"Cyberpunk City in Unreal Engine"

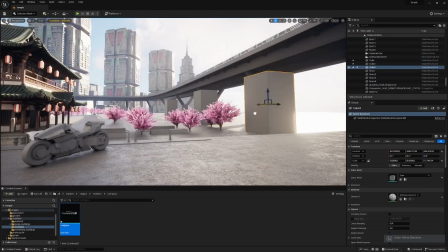If you ever think that you are struggling with the compositional stage of your scene, I would suggest not to worry all that much.
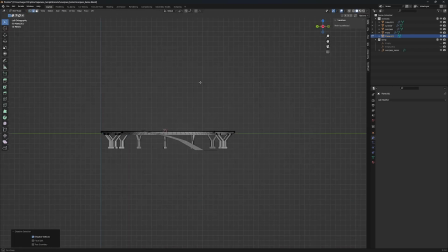Because everyone is struggling, I am struggling with it as well. It does take me many iterations to get the composition right.
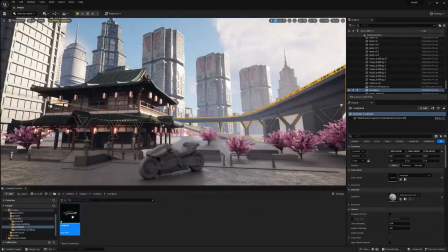Sometimes it can be days or weeks even for me to nail the composition.
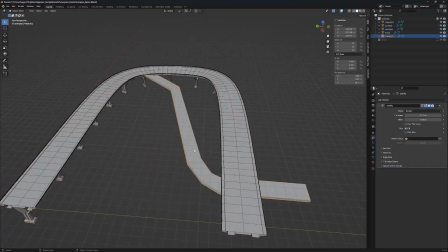And even then, sometimes I'm not completely content with what I get.
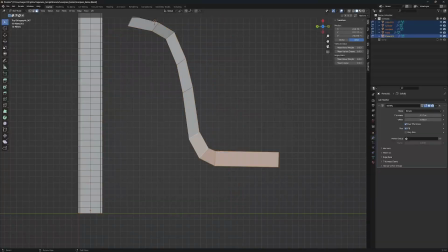So give yourself some slack, because this is just a hard thing to do, really.
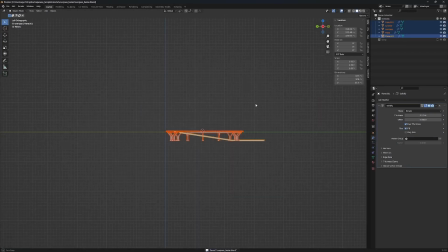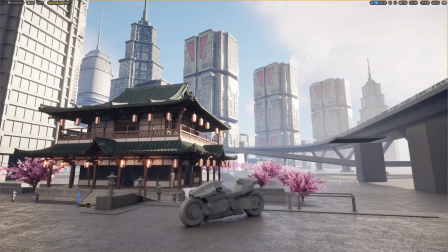And throughout my work on the scene, I would get some cool ideas, or at least I thought they were cool, but you never know until you try them out.
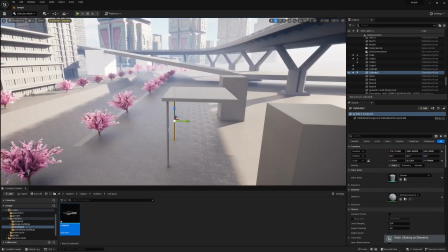Like what I'm doing now. This is a platform for flying vehicles.
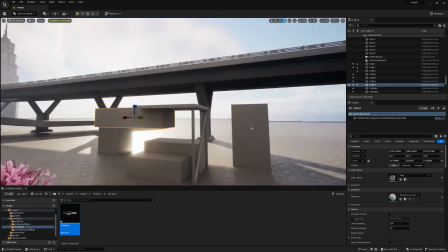I thought maybe I would create a platform on which a flying vehicle would land,
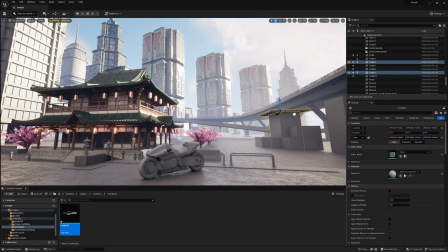but this also didn't work out, because compositionally it was in the wrong place.
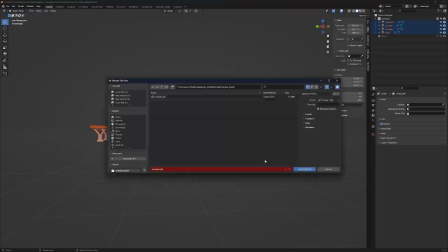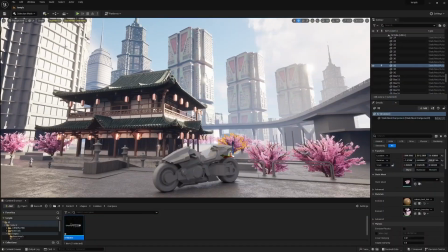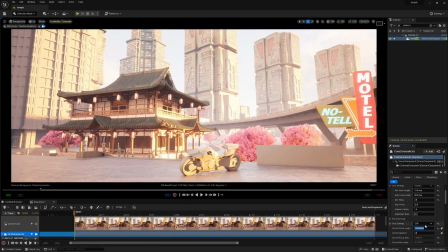As you can see, I'm also experimenting a bit with different times of day, and I also added some new elements to the scene.
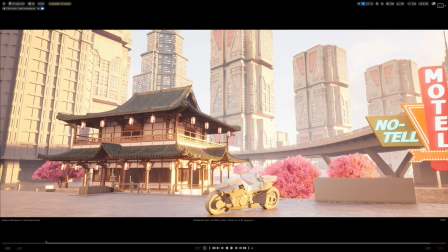At this point, I'm already beginning to think that, oh well, this kind of composition is not working out at all.
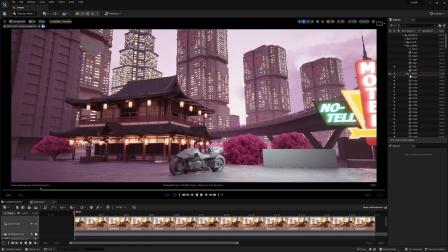And even though I have created quite a lot of assets here already, still not locked into that composition that I have selected.
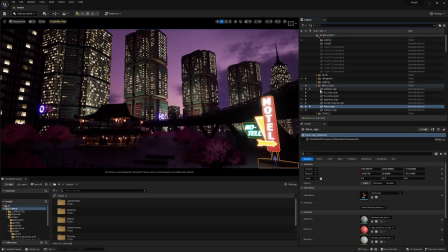Yeah, this is the time to change it completely.
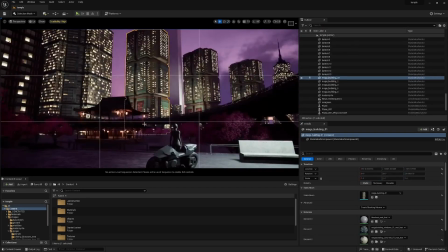I could afford to do that because the assets would fit into the new composition and I would simply need to move things around to make it work.
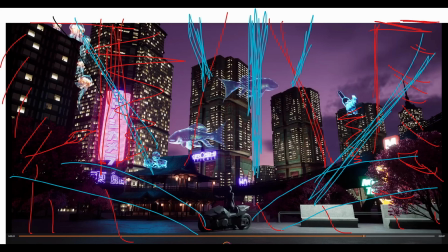So I created a new plan. This is the very rough overpaint. The motorcycle and the character, they stay at the same place. They remain in the center of the foreground. But I would also place a main building in the center of the middle ground.
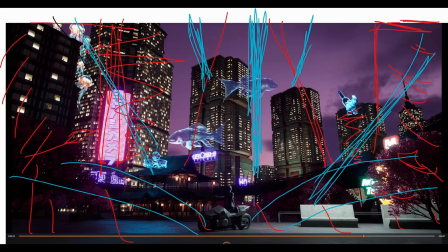And I would also let the composition point at the character in the foreground. At the same time, objects on the left and right would frame the center of the image.
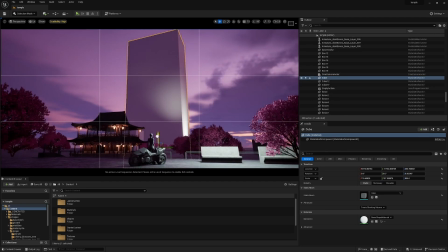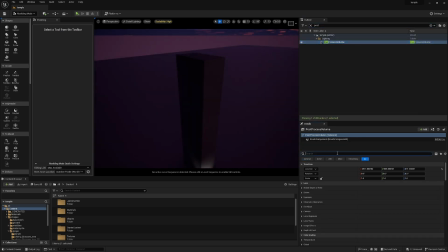So here's that central building, just a blockout for now.
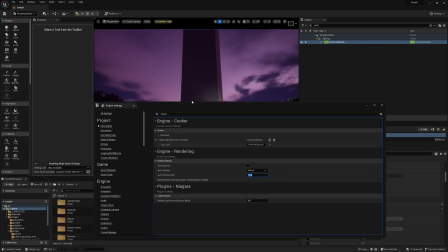In the end, I'm going to split it into two symmetrical halves, but for now it's just a blockout.
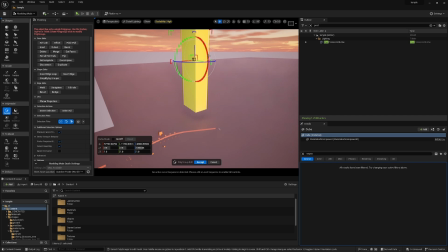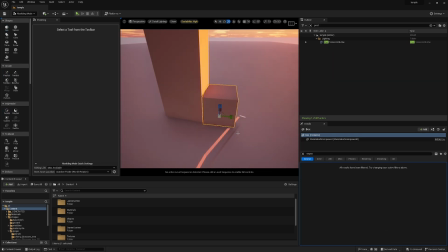I'm experimenting with its placement and its size, and avoid things like top of the building being cut off by the frame.
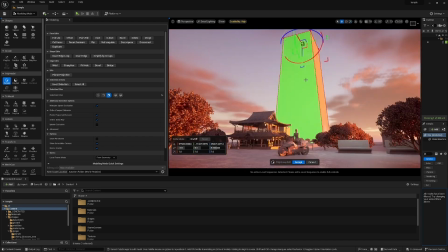And it's funny because I'm going to do this quite a lot, but you don't have to repeat my mistakes.
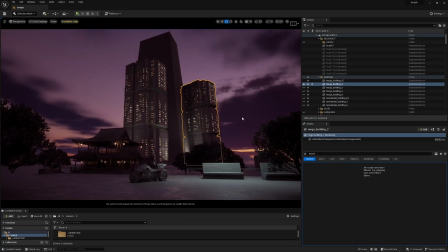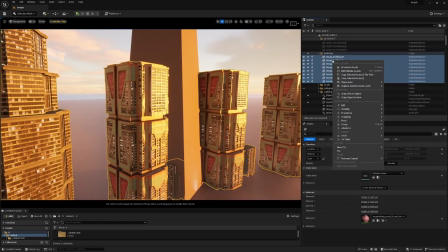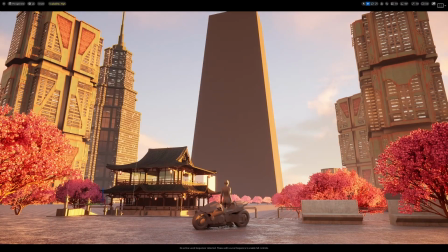Be sure to let your elements in the scene breathe a little bit, give them some space, if that's needed.
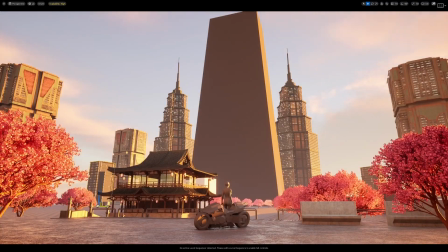There should be a nice contrast of detail and less detail. Experiment with negative space.
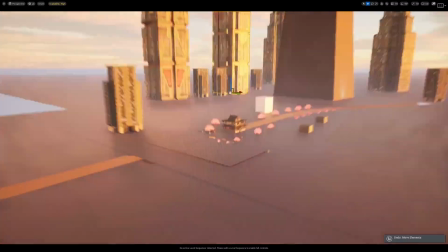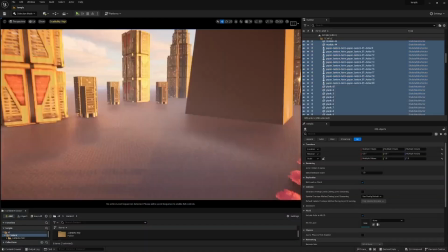By this point, I made up my mind that my scene is going to be symmetrical.
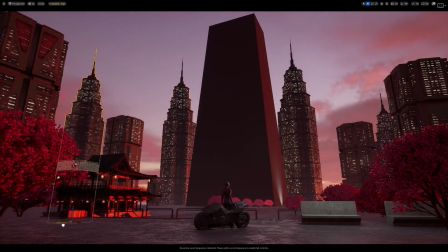And I thought that would frame the main building in quite a pleasant way.
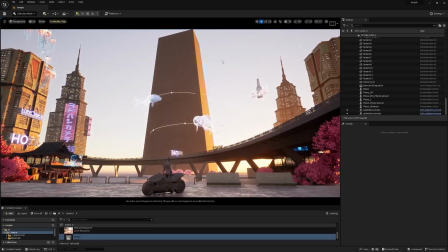As you can see, that overpass is still there, which is going to have a different shape and a different placement.
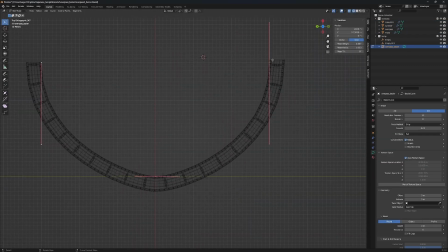Like this. It's also going to become some kind of framing for the main building.
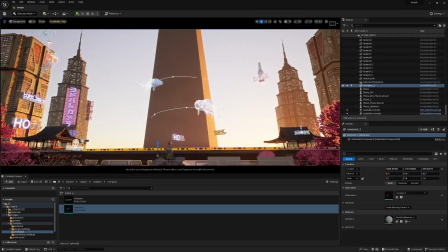And this overpass also has another utility, because it's going to hide whatever is on the ground from the viewer,
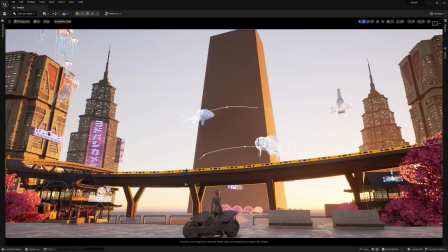and that would mean less work for me, because then I don't have to model anything on the ground.
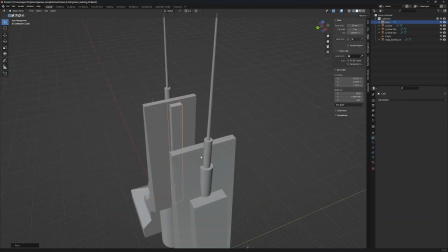So finally I get to the point where I split the main building here, and I also placed a monument in front of the character.
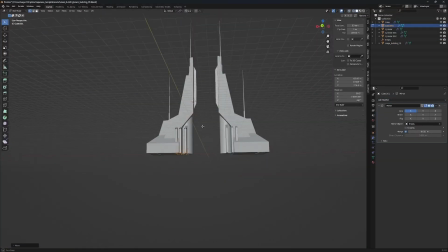This monument is going to point to the character and the motorcycle.
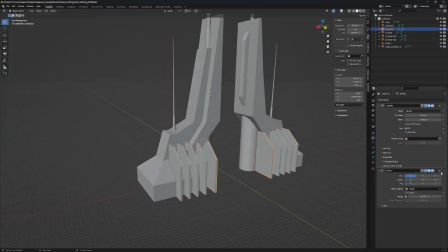And here I'm just experimenting with the shapes, with the elements of the building, to see how it's going to react to light and shadow.
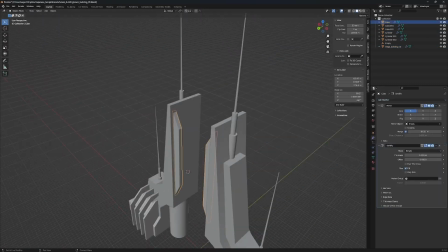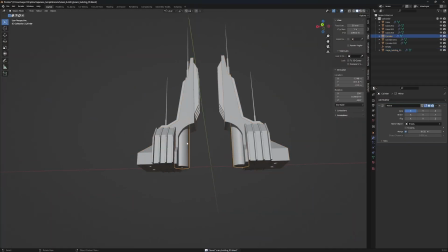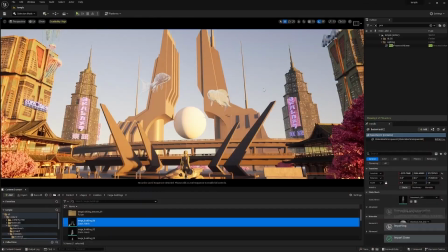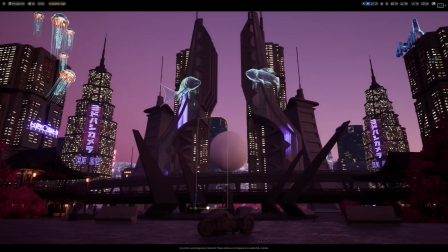You will see me now getting close to the final lighting. I also created some background buildings with which I could play around.
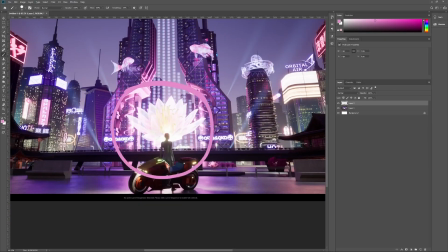But I also wasn't really happy with the composition, so I decided to make another overpaint.
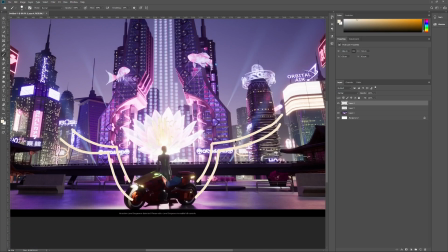The idea here was to create some kind of an oval shape to frame the character and the lily flower, the hologram.
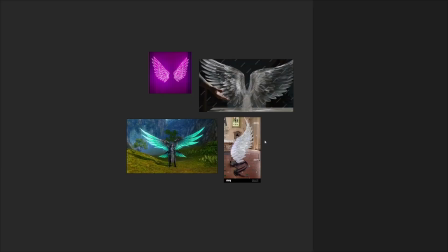So the central building is going to fulfill this purpose, as well as the monument.
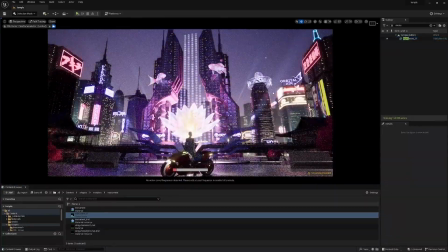You will see me going through a lot of iterations for the wings.
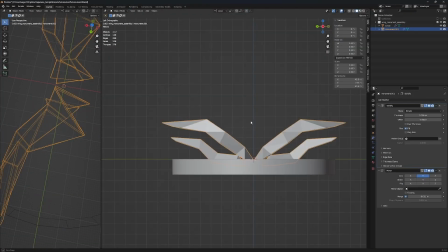Ultimately, I decided to go with the simplest shape, because having multiple wings made the scene kinda noisy.
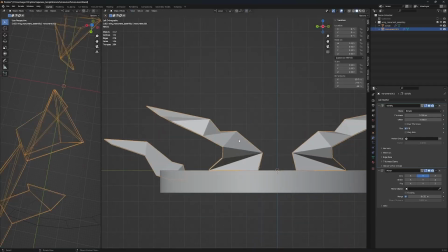These are pretty much all of the important landmarks of the compositional stage.
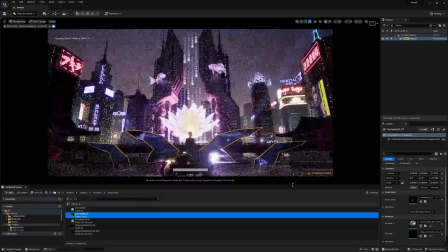Let's stop here with the time-lapse and analyze the final image.
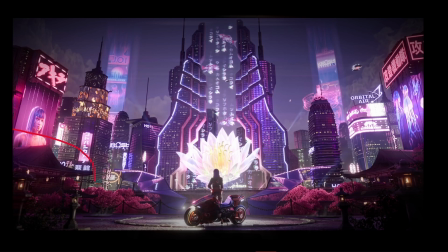So here you can see that I have these framing elements to the left and to the right. Also, creating those side elements had another purpose. They block off a lot of space, and that means I don't have to detail the space behind them all that much.
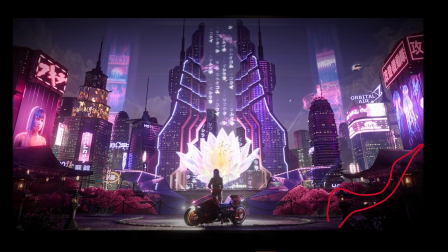As you can see here, the glowing LED lights inside the monument, they point to the character, and especially so in motion. Big screens on both sides, they kinda balance the whole thing out.
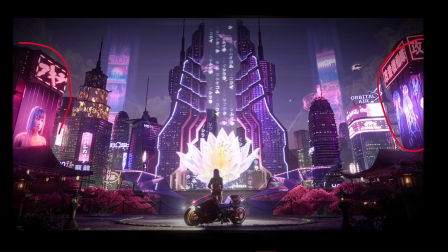Also, they help out lighting wise because the one on the left gives off a very warm color and the one on the right gives off a cold color. I also felt like there was something missing compositionally from the image without these holographic pillars.
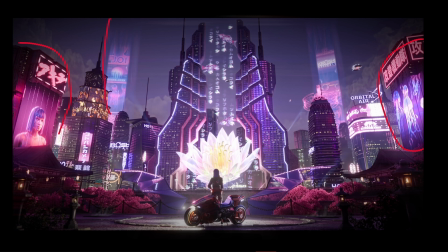So I put them there and I think it's a nice touch. As you can see, I also put a concrete fence over there in the background.
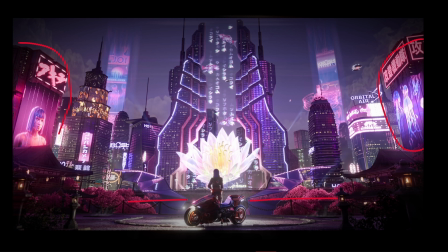This line of concrete fence is nicely broken up by these sakura trees. This makes it so that there is no wall of concrete there, because that would be quite jarring.
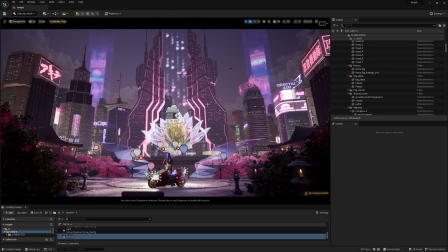Back in Unreal Engine, we can see that I am using fog sheets to kinda separate background from foreground elements.
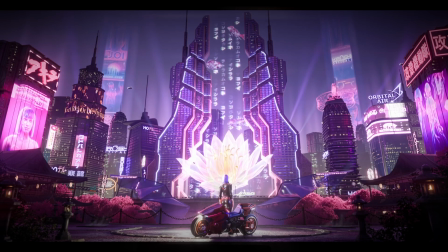And that is it for the compositional side of things.